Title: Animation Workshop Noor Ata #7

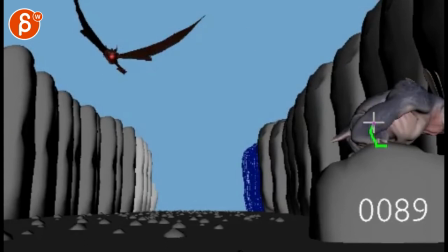779s
You'll be better off folding those fingers and the wrist up and have a bit of a bend, but to get a nicer line, and it's a bit more of a push off with the fingers. See?
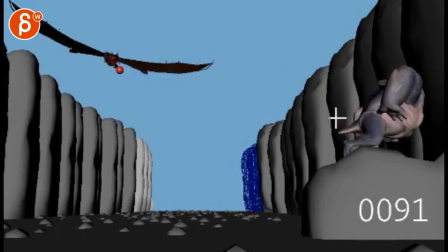790s
So this feels too broken. And then here, you want a frame where there's potentially the wrist is down and fingers up. You want to feel that.
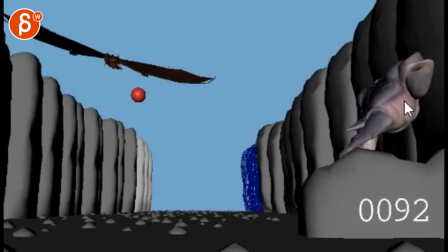802s
that move over and then it's a bit tricky because I don't have that much time but this is a crazy shape I don't know if that's what you mean here no, that's not in your mail so,
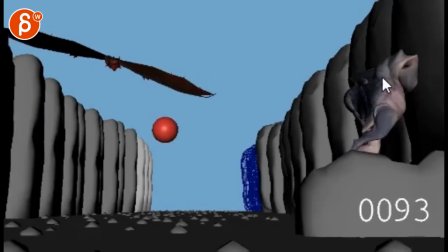810s
you know, the thing is you want a nice silhouette with this and, you know, maybe to paw out and the thing is you just take this piece of geometry and move it over you know, you don't want to I think the timing and spacing is nice of all this so don't compromise that so just move that piece of rock to
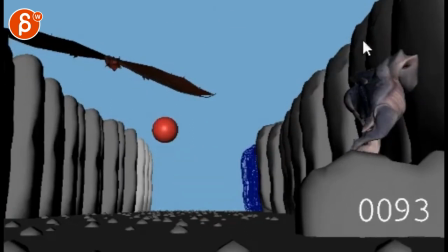828s
get a nicer hand shape pose and you know if you need to cheat you can just bring that piece of geometry in you know you can do
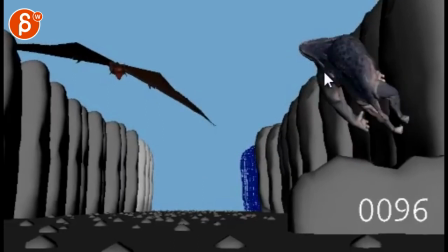834s
whatever with that rock to make this work the pop that i'm talking about here is you can see it in the head head pops to the left
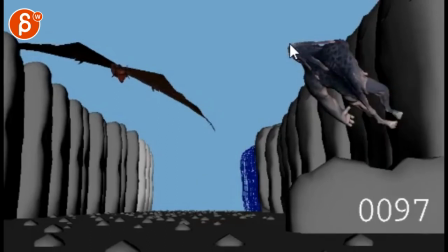841s
to the left and then up and then straight up and then suddenly not up anymore and then to the left and then suddenly up again like
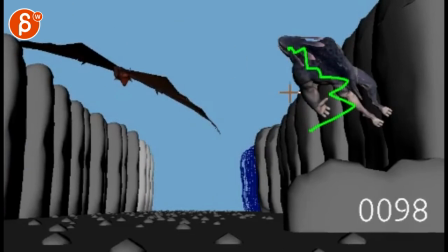848s
i feel like there's a lot of weird stuff like that and you really want to track this track that
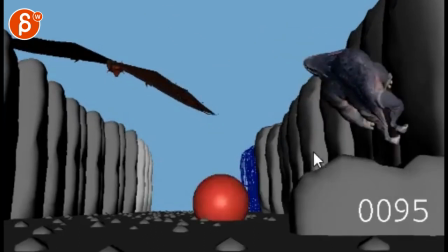854s
track the big points of your creature and make sure there's a really nice curvature around.
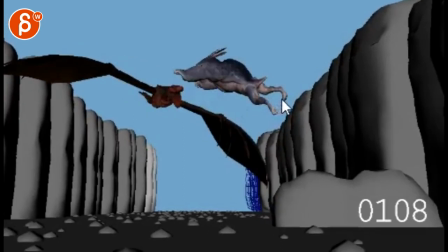862s
That's cool. Watch out, that's a bit weird. Watch the feet. From here to here, they stop.
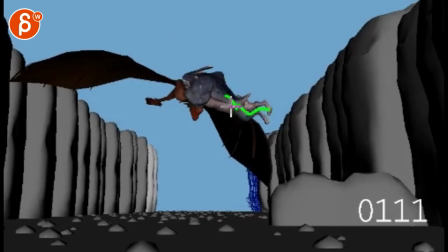868s
They will continue. This will continue to go down. The feet will be here. But then you suddenly pop into this.
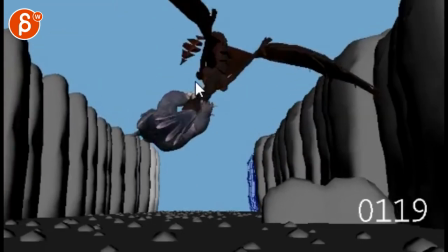876s
You don't want to do that just yet. All right, so just overall,
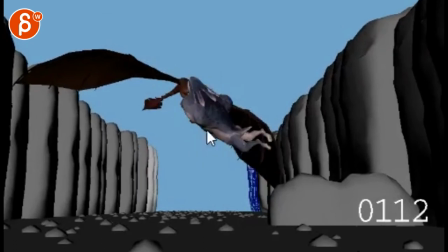881s
like it's getting really, really a lot better. because now you've got to start going also into detail of just tracking things, feet,
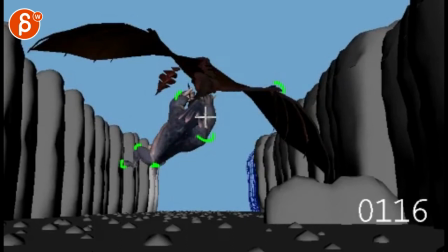889s
knees, all those lines. And how is the spacing?
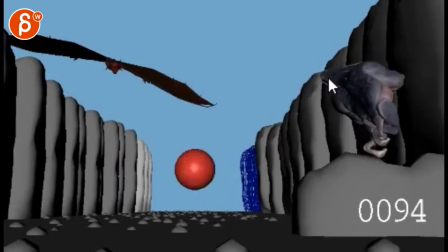893s
Especially on big structures like the head here, like the head suddenly goes whoop up and then over and then up again. This feels very, very broken here, like pathwise and everything. By the way, same thing on the push-off on the legs.
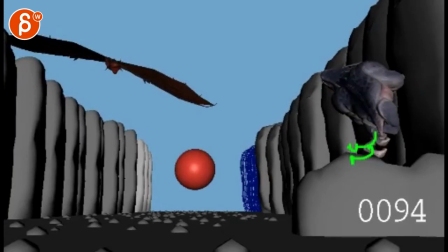908s
Like at this point, you want those toes, feet, everything to go back. You want a nice stretch.
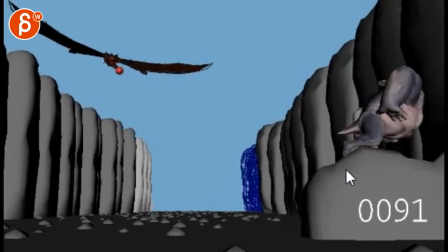914s
And again, it's going to be okay if you have, even if you have one,
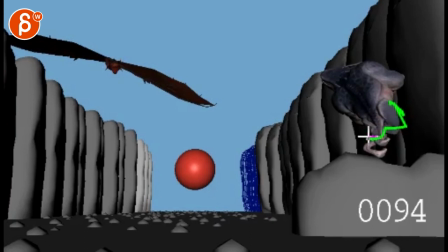920s
even if you have that one leg here, but then the toes are back, and then this guy is further back.
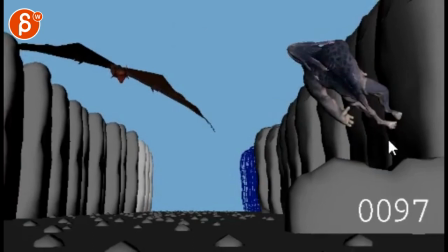926s
You offset those legs. You can still get into this.
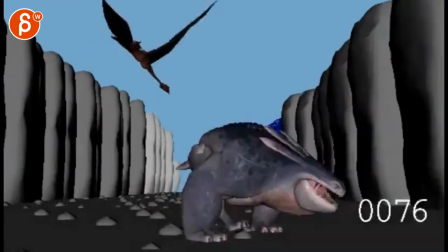932s
It's going to be fast, but at least you get a glimpse of nicely stretched legs for a nice squash and stretch.
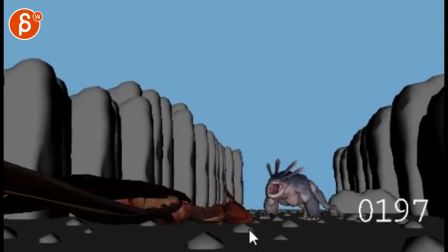943s
So cool. All righty, thank you. All right, there's an email, you can sign up, you can start whenever you want, you can submit whenever you want, you get 16 submissions. Either way, a like and subscribe would be awesome. All right, thank you.